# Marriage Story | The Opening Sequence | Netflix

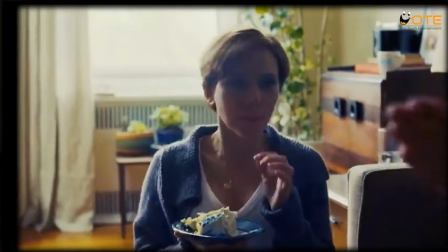It's a common saying among screenwriters that you have to grab the audience within the first 10 pages of a script,
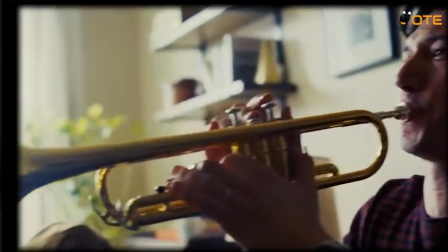the opening sequence.
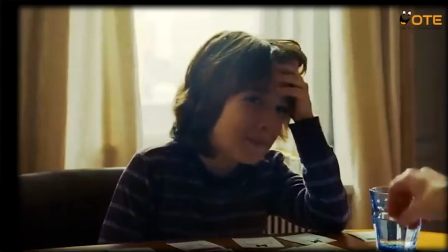That's 10 minutes or less to form an emotional connection with the main characters and set up what's at stake in the story. I'm not even sure how my writing process works until I'm asked to describe it, but I think it works this way.
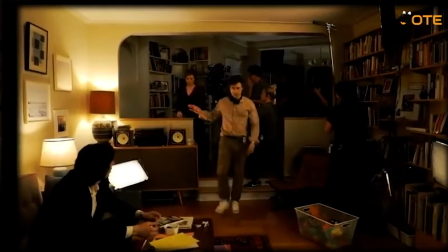When crafting the opening sequence for Marriage Story,
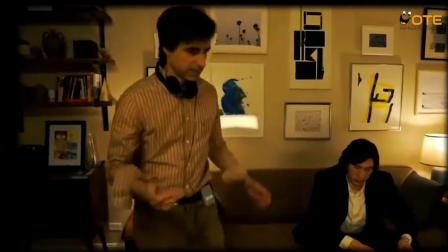director Noah Baumbach had to figure out how to get the audience quickly invested in the marriage of Charlie and Nicole.
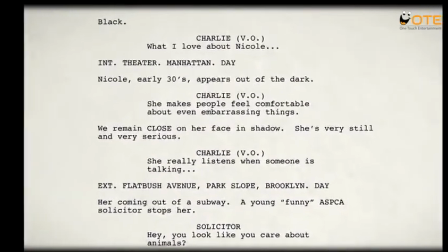He accomplished this by using a simple but effective device.
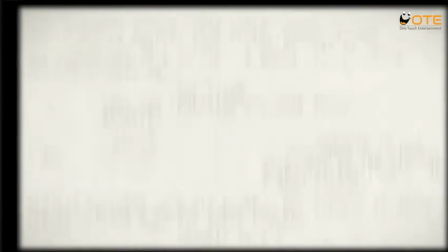What I love about Nicole. What I love about Charlie.
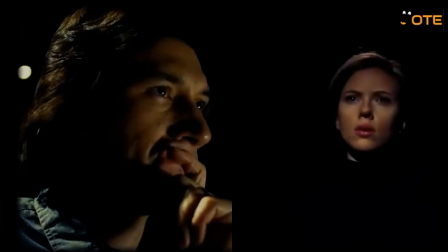Voiceover narration from the perspective of both Charlie and Nicole, each explaining what they love about each other.
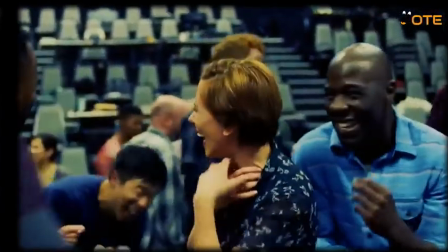So today, I want to explore how Baumbach uses this device to make us care about the characters and their relationship,
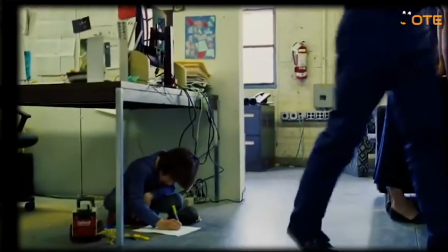to examine the way he establishes an organic visual language to create a sense of intimacy,
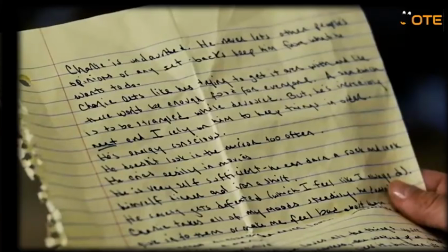and to look at how all this culminates in a surprising reveal that pulls the rug out from under us, all in the first 9 minutes.
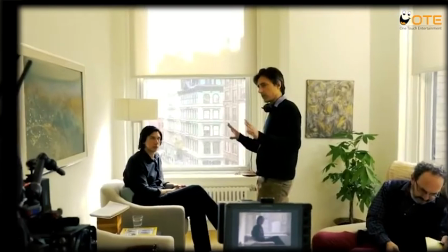Let's sit down with writer and director Noah Baumbach and take a look at the opening sequence of Marriage Story. Hi, I'm Noah Baumbach, and this is the opening sequence.
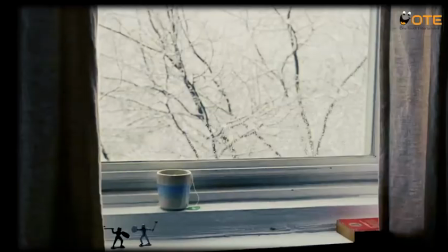What I love about Nicole. She's always inexplicably brewing a cup of tea that she doesn't drink.
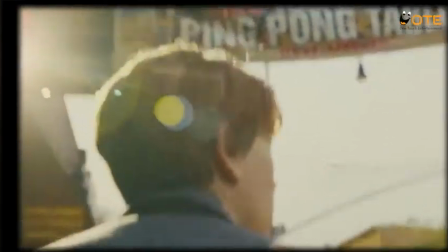Before the audience can get to know the main characters, the writer has to get to know them.
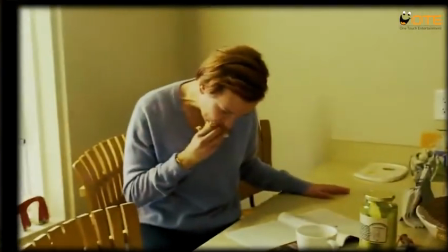And this device of Charlie and Nicole sharing what they love about each other actually began as a writing exercise for Noah Baumbach.
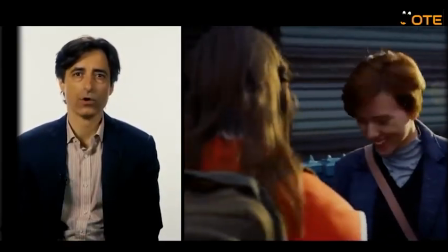I wrote the sequences, the what I love about Nicole and what I love about Charlie, almost as an exercise for myself,
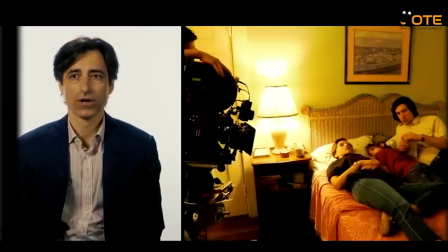because I wanted to explore the kind of ordinary moments of their marriage,
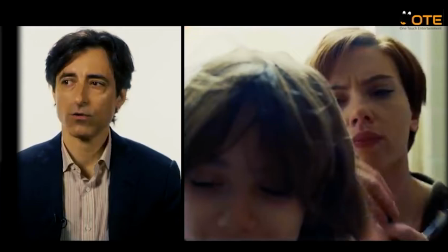but in doing so, reveal kind of what makes them extraordinary.
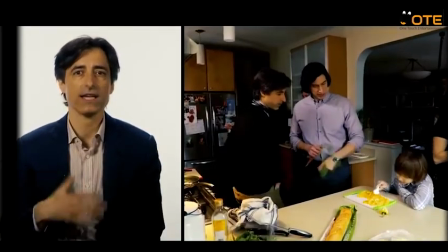I realized I had a device I could use for the movie at large,
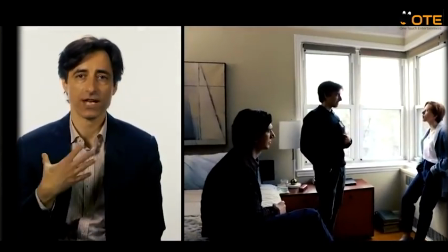so it became an exercise that at first I gave to myself and then I gave to the characters.
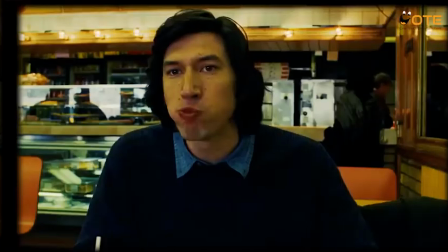This technique is an efficient way to express exposition,
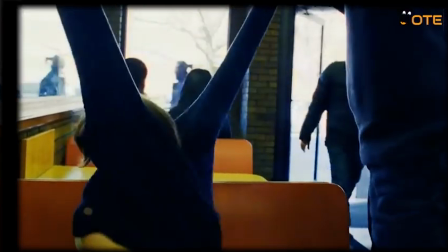information the audience needs in order to understand the story and the characters.
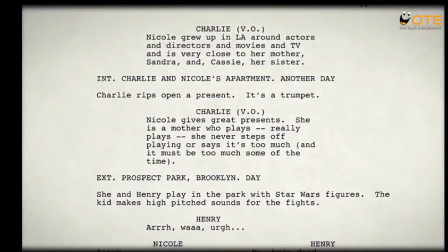As Charlie and Nicole describe what they love about each other, we,
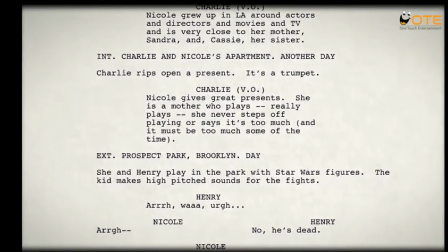the audience, learn that Nicole sacrificed a film career in LA to be with Charlie.
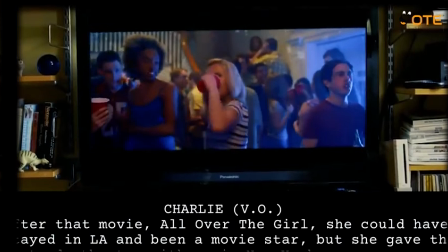After that movie All Over the Girl, she could have stayed in LA and been a movie star, but she gave that up to do theater with me in New York.
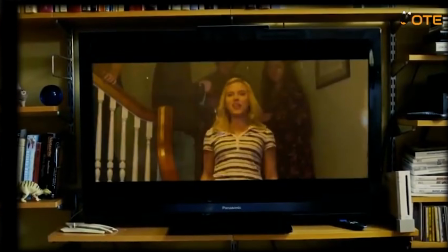While Charlie is thriving in New York as a theater director.
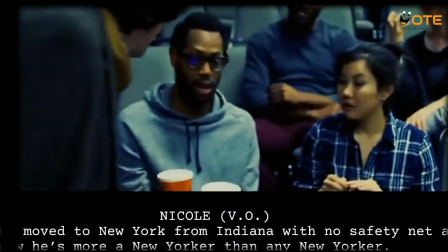He moved to New York from Indiana with no safety net, and now he's more a New Yorker than any New Yorker.
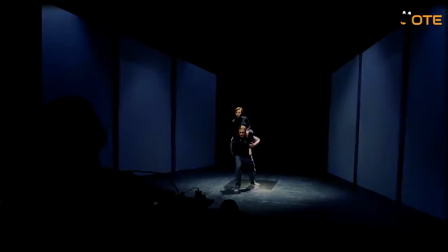It's important to understand these key differences between the characters, because they will be critical sources of conflict as the film progresses. But knowing their backstories isn't enough. The audience needs to be invested in the characters and their relationship.
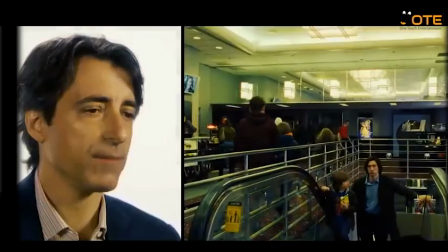Really, it was about capturing, in a kind of observational way, these big and small moments.
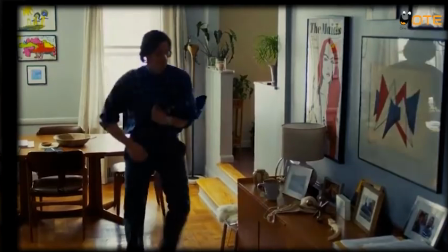It was also a way to introduce their world.
And it's not easy for her to put away a sock or close a cabinet or do a dish, but she tries for me.
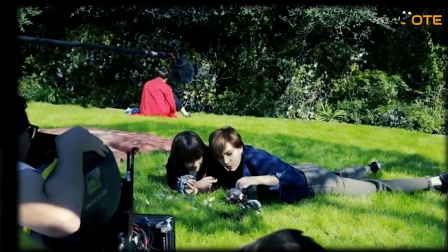New York City, life with a child.
There were just little things, but in the context of our lives, they're giant.
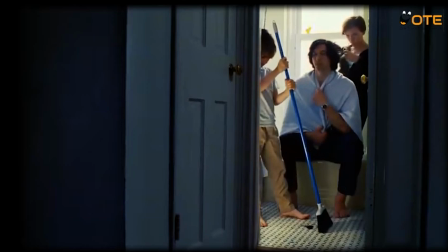We become invested in their relationship through this montage of intimate, ordinary moments.
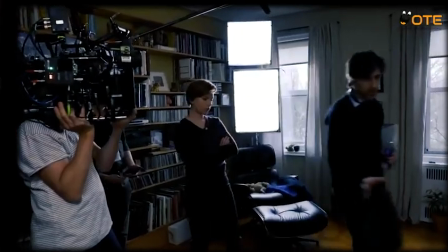But the writing is only one of the tools used to create a feeling of intimacy in the opening minutes of Marriage Story.
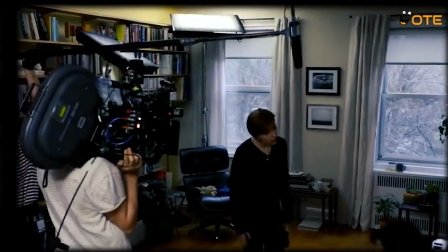It also comes through in the free-flowing cinematography.
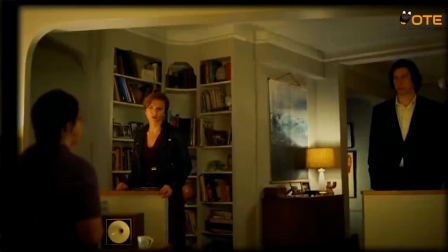Noah Baumbach films are usually shot in a formal style.